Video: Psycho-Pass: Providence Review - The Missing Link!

What would the world be like if technology could find a way to judge your soul and ban you from society, even imprison you, before you have even committed a crime, just because you might have had the potential to do so? Hi, let's take a look at Psycho Past Providence.
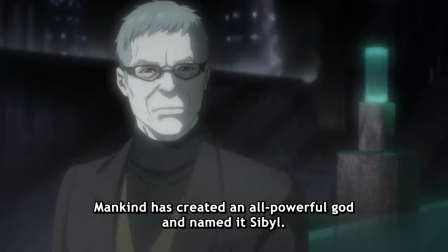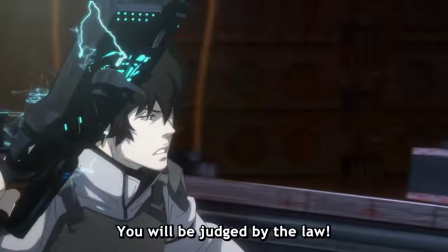Much like Philip K. Dick's Minority Report, in Isaac Asimov's Foundation, Psychopaths examines the relationship between authoritarianism and individual autonomy with a greater good of humanity, with Psychopaths handing it over to a centralized AI for an independent and unbiased assessment.
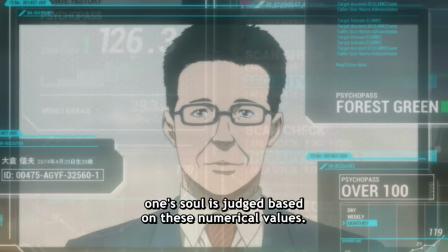[0:43]
And Providence is contemplating whether criminality can be provoked in people who don't have the potential for it and how they should be judged. Whether divinity is something we can create and manipulate and how valiant that future might be.
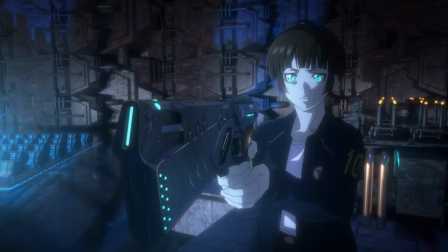[0:55]
If that sounds like a tall order, then you'd be right. While Providence works well enough as a standalone movie to process the themes and the impact of the story, watching the series is a necessity.
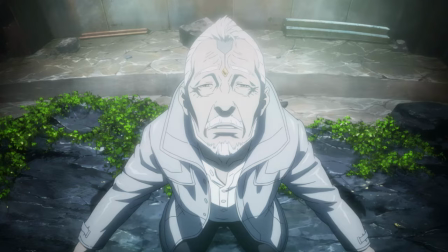[1:05]
And if you do, this becomes a pretty good extension to it. The story is razor focused and uses its plot almost exclusively to carry it forward. Unfortunately, this also means that the movie doesn't invest much time in its characters. While the performances are great, the interactivity and interaction between them is very limited.
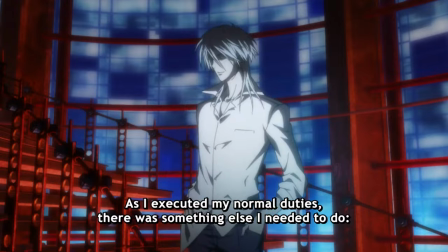[1:22]
And while this isn't too surprising when you're jumping from a series to a movie, more of it definitely would have helped the story and the ending. The overall design and artwork are beautiful and it feels much more contemporary than futuristic,
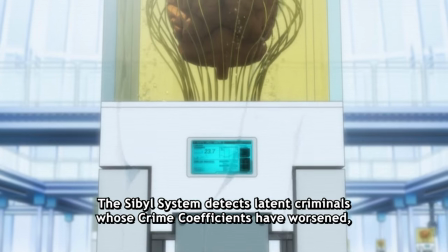[1:34]
which I prefer, as the issue of AI's impact on humanity is a very present one. And production IG brings it to life with exquisite animation that translates weight and momentum incredibly well.
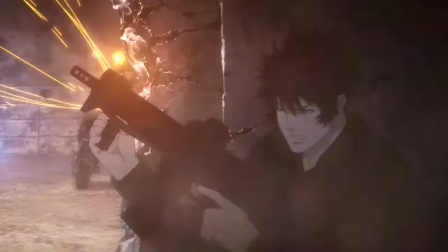[1:44]
The fight scenes are slower and less erratic though which makes them feel a little more grounded but also clumsier and slows down momentum.
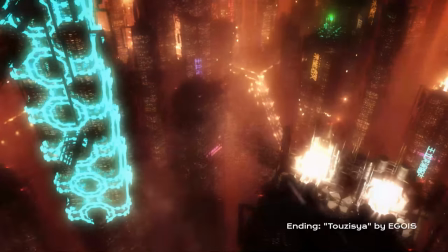[1:51]
And some of the environments have an impressive scale but unfortunately they don't always manage to fill them with enough elements to make them feel lived in. In general you can see that the movie may have been a bit too ambitious for its budget but the only thing that bothers me is the over-reliance on 3D rendering and animation.
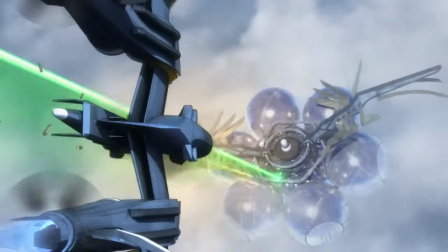[2:08]
There's almost no shot that doesn't use it, often for most of the frame.
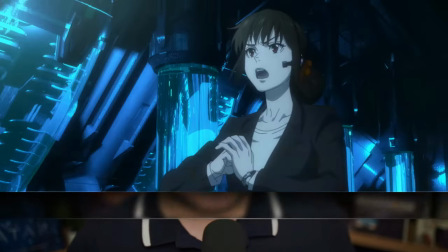[2:12]
And that wouldn't be a problem if the shading wasn't so complex that it creates a mismatch between the characters and the environment,
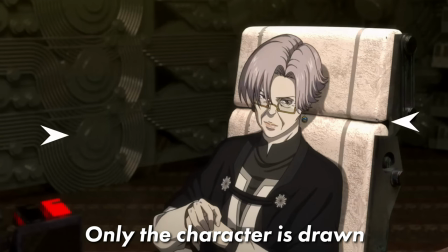[2:18]
which is exacerbated by the fact that some of them don't have any cell shading at all and are animated at a full rate,
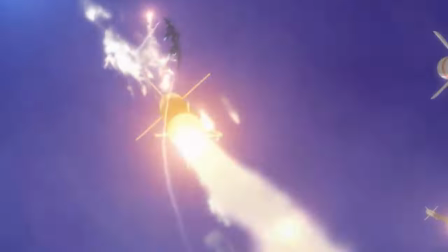[2:23]
which means they not only look different, but move differently as well, which I personally find incredibly distracting.
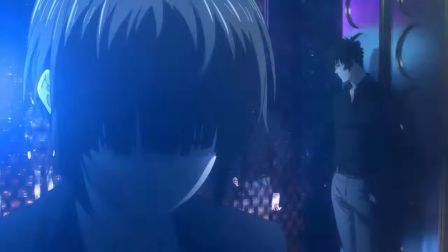[2:29]
And while Japanese animation is still in a league of its own when it comes to 2D animation,
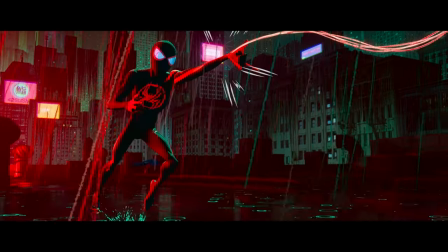[2:33]
I would love to see them steal a few tricks from the Spider-Verse movies when it comes to the integration of 3D elements, which shouldn't be too hard since they both belong to Sony. But what the visuals may lack, the soundscape can make up for. The score is a wonderful blend of two very different styles.
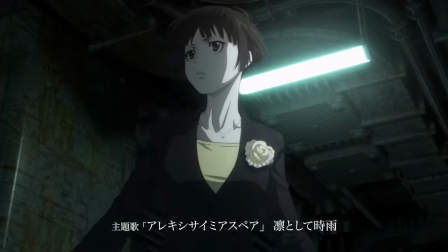[2:48]
The more emotional and personal moments are accentuated by classical pieces and the more intense and action-driven ones are driven by an electronic score. And it's surprising how well they work together. And the sound design does a great job of localizing the characters and the environment, which is especially important in a 2D environment because you lack some of the localization definition that a 3D environment has. In conclusion, Psycho Pass Providence is a visually ambitious,
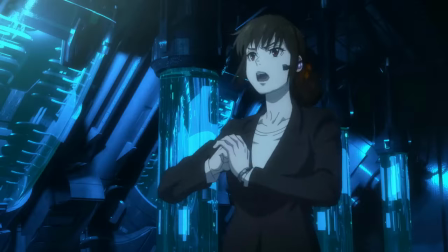[3:13]
very well animated and thematically complex movie that is purpose-built as an extension of its universe. And while some of its world feels empty at times, the characters don't interact too much with each other and the pacing slows down considerably before the finale,
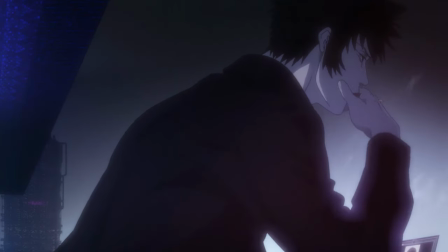[3:27]
it manages to bring it all together pretty well in the end, leaving you hungry for more.
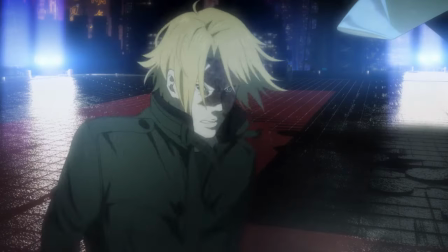[3:32]
If you're a psychopaths fan, you don't need me to tell you that you need to watch this, but if you're not, it's definitely worth giving it a try. But that's it for me. Thank you very much for watching, and I really appreciate you taking the time for it, and I'll see you in the next one.